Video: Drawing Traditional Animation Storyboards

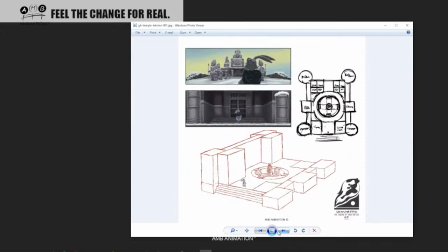(61:21)
So I've got these things that are worked out for me. The temple floor that's worked out.
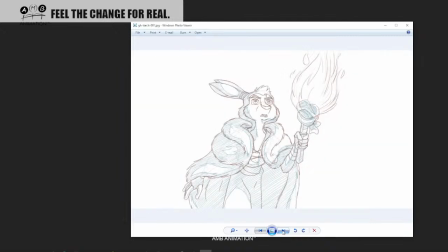(61:27)
All these things are all worked out. Initial ideas, you know.
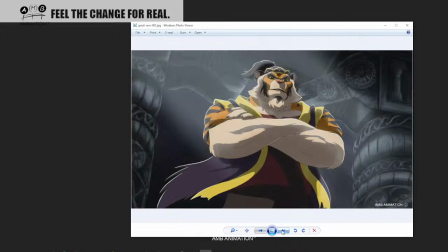(61:32)
That was initial development of the goat sketch.
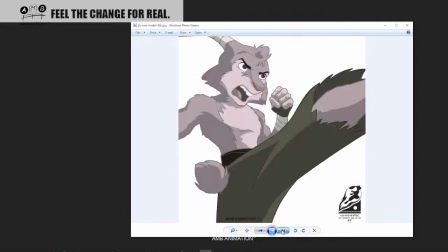(61:34)
So you see all this stuff in these development drawings.
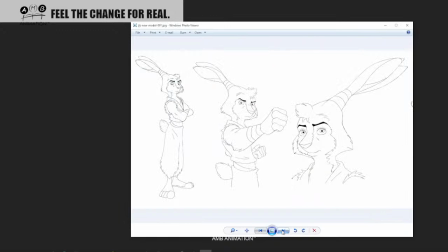(61:41)
So I'm just going back to the skeleton.
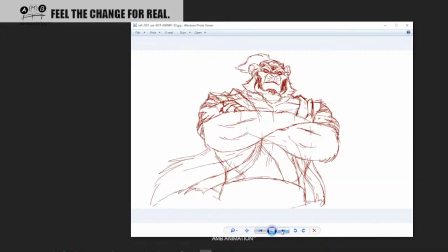(61:48)
Right, so a lot of groundhopper development art, right? So then we've also got this.
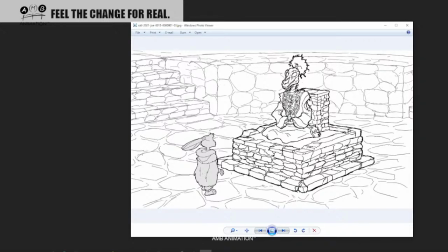(61:53)
So I'm just looking at all this to help me with the floor
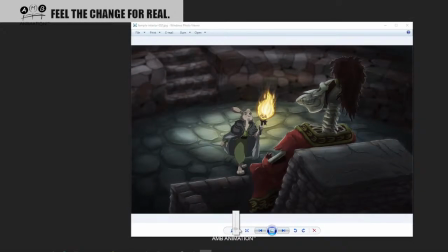(62:01)
designs. We've got this one here. This is what later happens in the temple. So some early concept art.
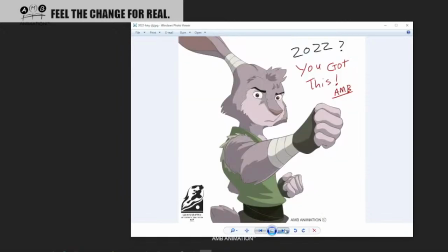(62:08)
Again, here we've got that. So we've got this.
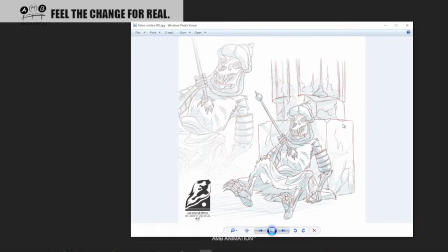(62:15)
I'm not going to use this one at the moment. This is the one that I'm leaning at looking at using.
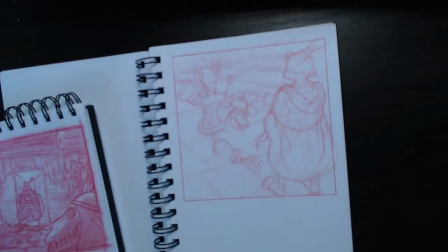(62:25)
So let me come back to my thing here.
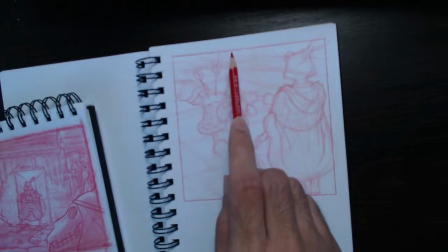(62:32)
Now, why did I want that? Because I've got I want to hint at something here, right?
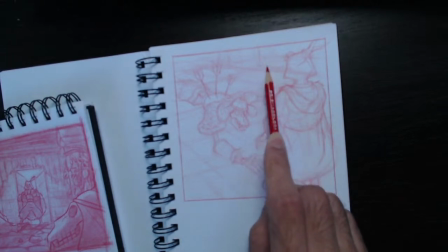(62:37)
I want to hint at something along here like this, right?
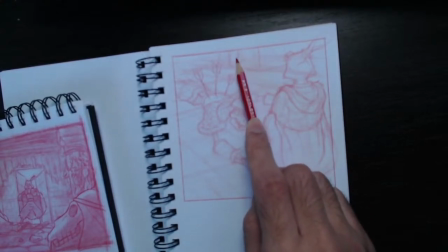(62:45)
And I want to hint at more kind of dead
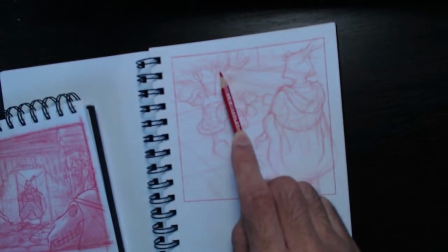(62:51)
bodies in the dark, right? Here like this.
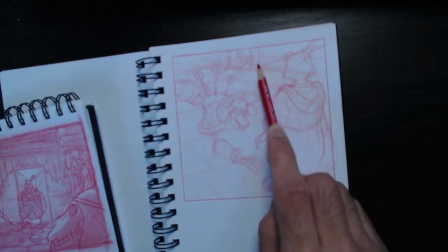(62:56)
So I'm giving myself something to think about there like that.
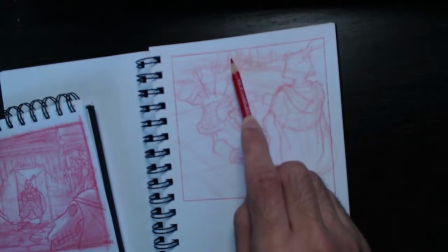(63:04)
And it's going to be all be very, very dark. But why am I sharing that with you?
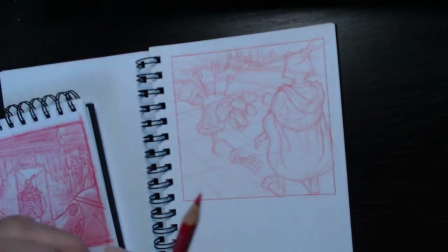(63:08)
Because there's no concept art for this.
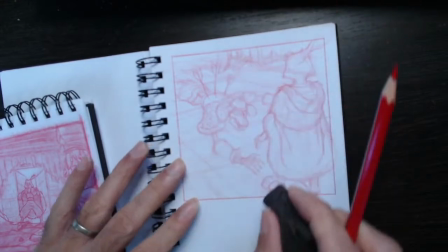(63:11)
I'm doing all the concept art and I'm using these storyboard panels to create the concept art.
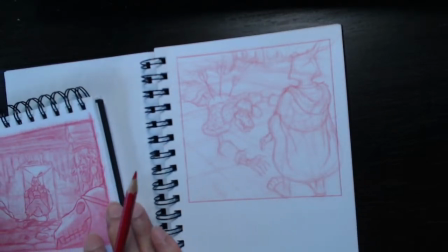(63:19)
Well, there is a little bit of concept art that I'm doing, but this is how I'm multitasking to kind of like get everything
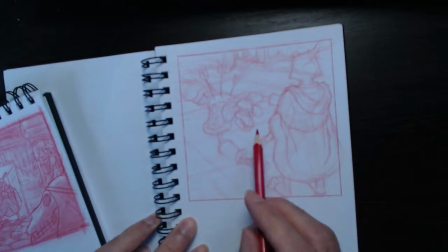(63:29)
working as best I can. Now I'm going to think about the floor, right? So I'm going to put some floor in here.
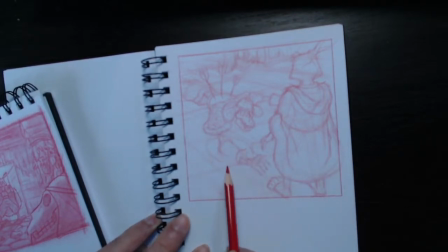(63:40)
And all of these shapes, right, that I'm making for the floor, I want them to kind of echo this triangle going towards the character. So I'm going to start.
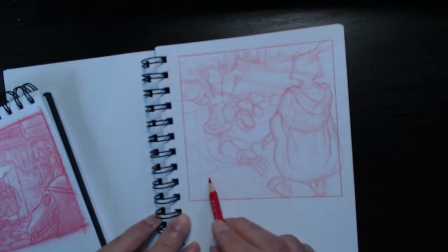(63:54)
I want them all to kind of help the composition. I want everything to lead the eye in. So I'm going to start making these shapes at various points,
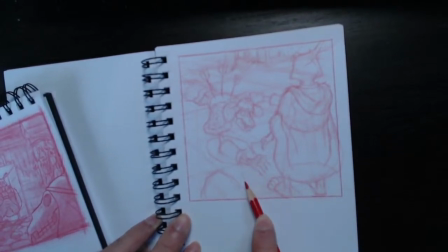(64:13)
which are then going to help me think about the floor. Which is all going to be kind of like this.
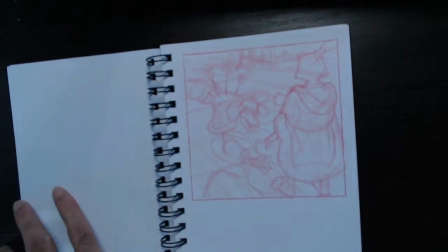(64:29)
Octavio, if you're still watching, remember I told you when you're doing your storyboards about the insects.
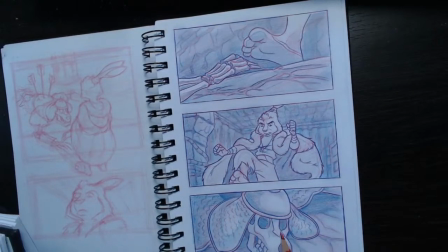(64:34)
So on a shot like this, I might have an insect running across that skull, all right, which isn't included in the storyboard, or something coming out of the eye, all right, just to give it more of that feel.
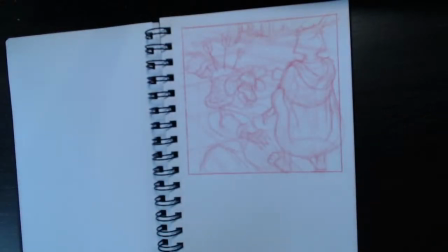(64:49)
I don't really need this anymore, so I'm just gonna put this away. Let's just put that there.
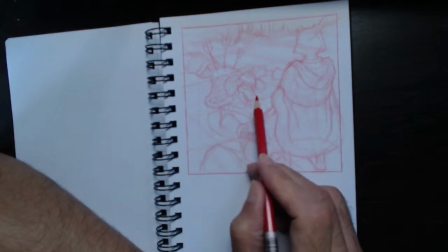(64:57)
So the floor is then gonna all be kind of helped.
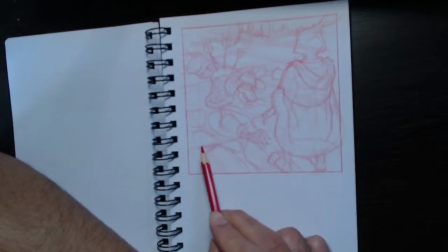(65:07)
Again, look at the secret science of shape simplification. I'll show you how to make the floor look even better, right?
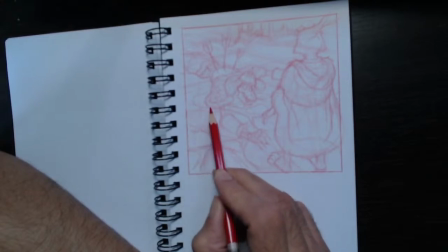(65:14)
But at the moment, it'll do for what it is.
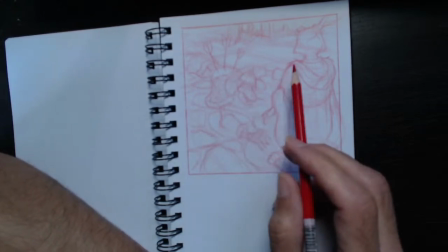(65:20)
Then we've got to think a little bit about values. And values for storyboard like this is a little bit, as I mentioned earlier, right?
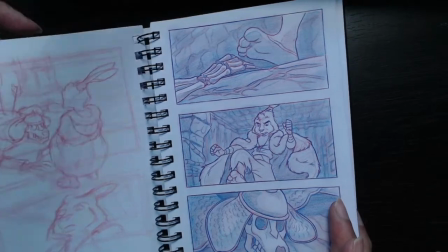(65:28)
I'm thinking about values, but it's not complete true values. Because if he was walking in here, he would be like here.
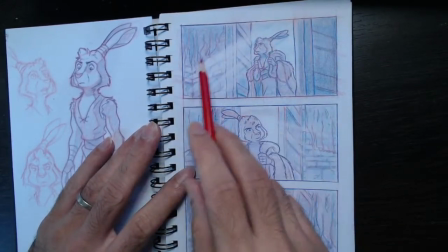(65:36)
I've kind of indicated it, but this would be a lot darker. But I want to design a little bit in these boards, so I'm not like so.
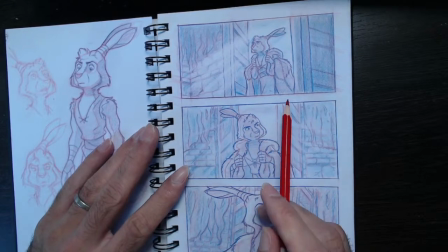(65:45)
Here, he would be complete blackness. I would have his eyes showing, there'd be just this white, all right, just a few hints of shape.
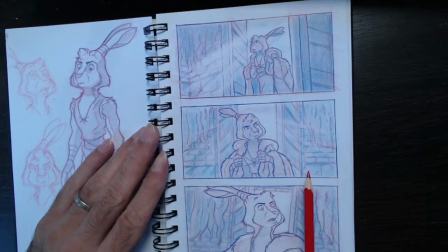(65:53)
So we wouldn't really see any of these bricks or any of those things. But I need to design the temple while I'm doing this, and I want this to read as a storyboard. So here, he's completely white against dark. He's just standing out. You might see that in a lot of storyboards.
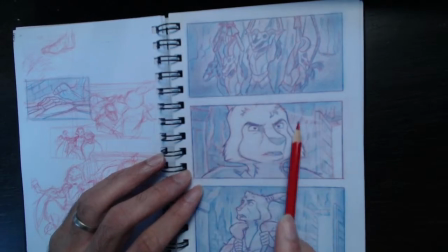(66:10)
So again, here his face is completely white and everything else is dark. It just makes it read as a storyboard.
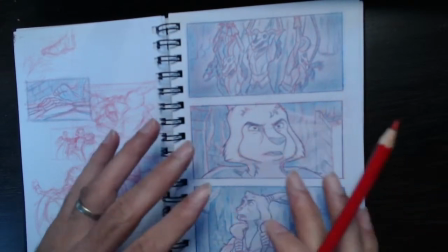(66:17)
You look at it, we want to see the expression.
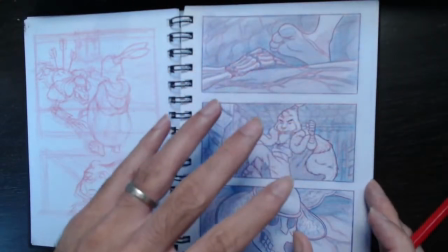(66:19)
So it's kind of, we're getting value, but we're not really trying to get it true value at this stage.
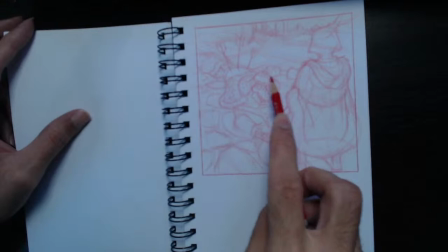(66:28)
We want things to read but indicate what the value is gonna be, right?
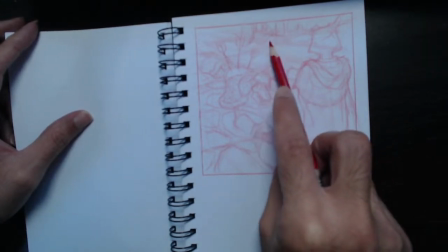(66:36)
So now here I might have another warrior kind of lying here like this.
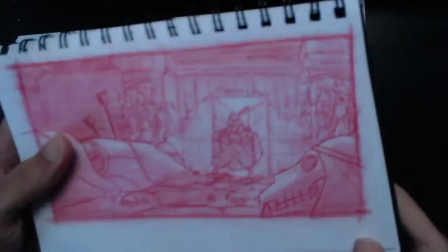(66:44)
In fact, yeah, in my rough drawing here, there was a head in the foreground.
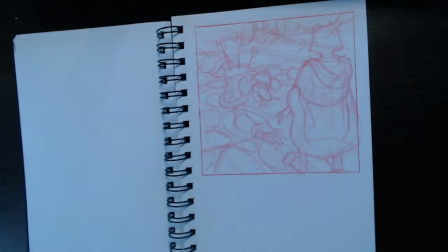(66:49)
There were lots of these things. So I might have a few other
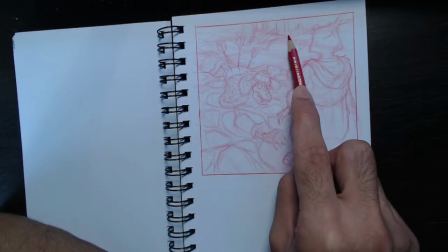(66:58)
shapes on the floor here like this.
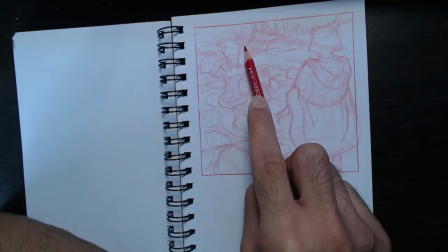(67:02)
So let's think about a body lying here with some arrows, right?
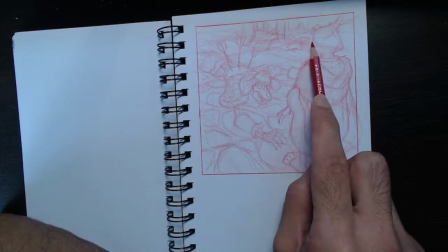(67:11)
Some hands. We don't want it to really get too caught up with near this guy's head.
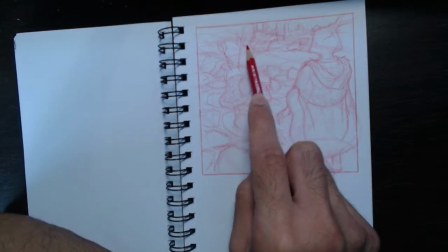(67:17)
So I'm kind of like just giving myself some kind of idea.
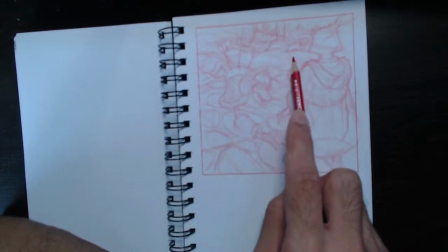(67:24)
There'll be a boot there, something like that. Maybe I'll put the hand out here like this.
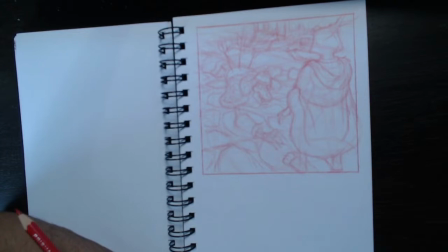(67:31)
I'll come back to that. You see, it's all
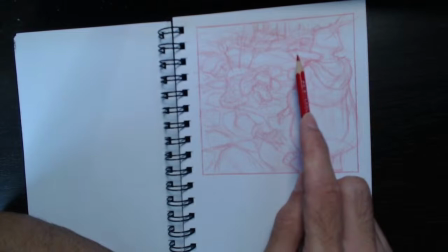(67:38)
helping it
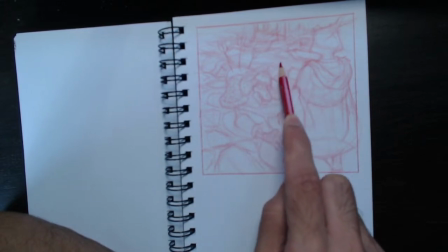(67:43)
develop along the way. So this is what we call story sketching as well as storyboarding.
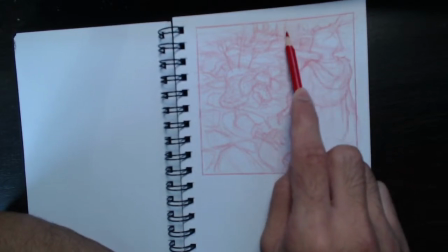(67:51)
Mood. Now, I know that all around here is going to be dark, so I can just suggest things here, like I can suggest some legs.
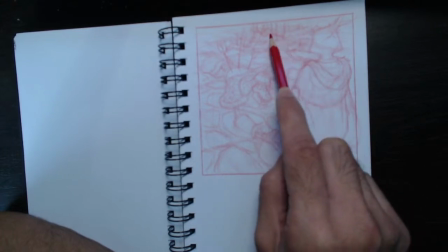(68:01)
And I can suggest a bit of rope, and I can suggest something here, but all of this is going to be dark.
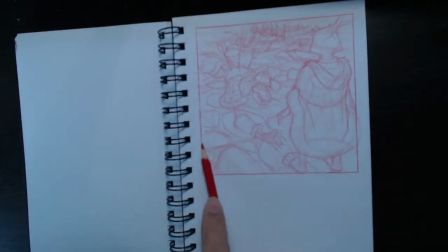(68:08)
So that's why, again, I wasn't so 100% in with the perspectives of all that. What I might want is the foreground is looking a bit empty here, right?
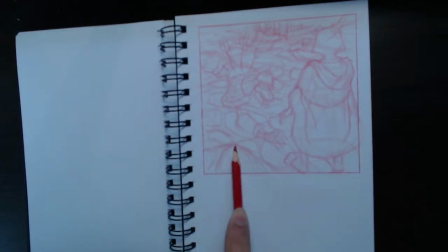(68:24)
So either I can use the lighting, or I can put something else here, right? I can put some kind of like garment or some rough piece of cloth for the moment, and that could indicate a body.
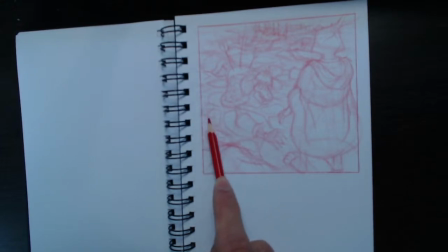(68:43)
Maybe there could be an arrow, like so, if that's the perspective. Maybe there could be an arrow coming up here. The perspective isn't 100%, but this is a panning drawing, right? So we could have an arrow and another arrow.
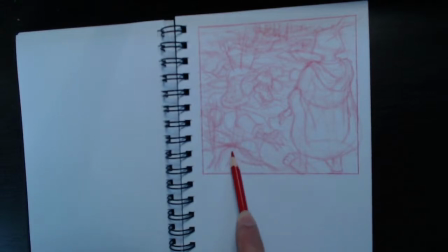(69:01)
I don't want anything too much around this arm, but I'm just thinking of how to make this triangle read, right?
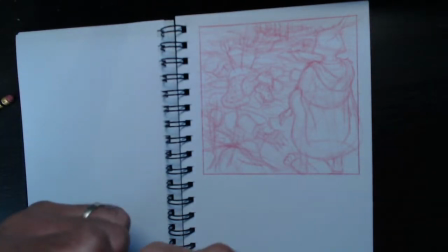(69:10)
Yep, that's good. So now I'm going to use my friend all over again, right?
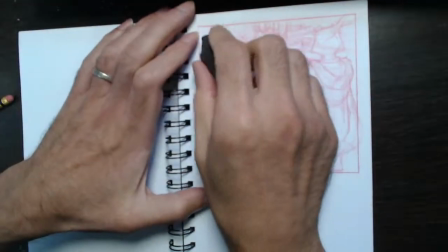(69:18)
It's almost like using the opacity layer in Photoshop.
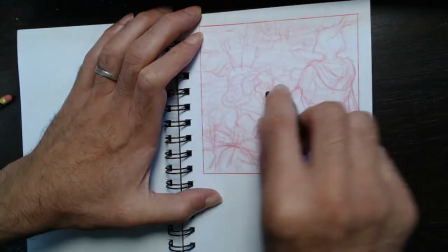(69:25)
I'm going to come in here. I'm going to take it all back.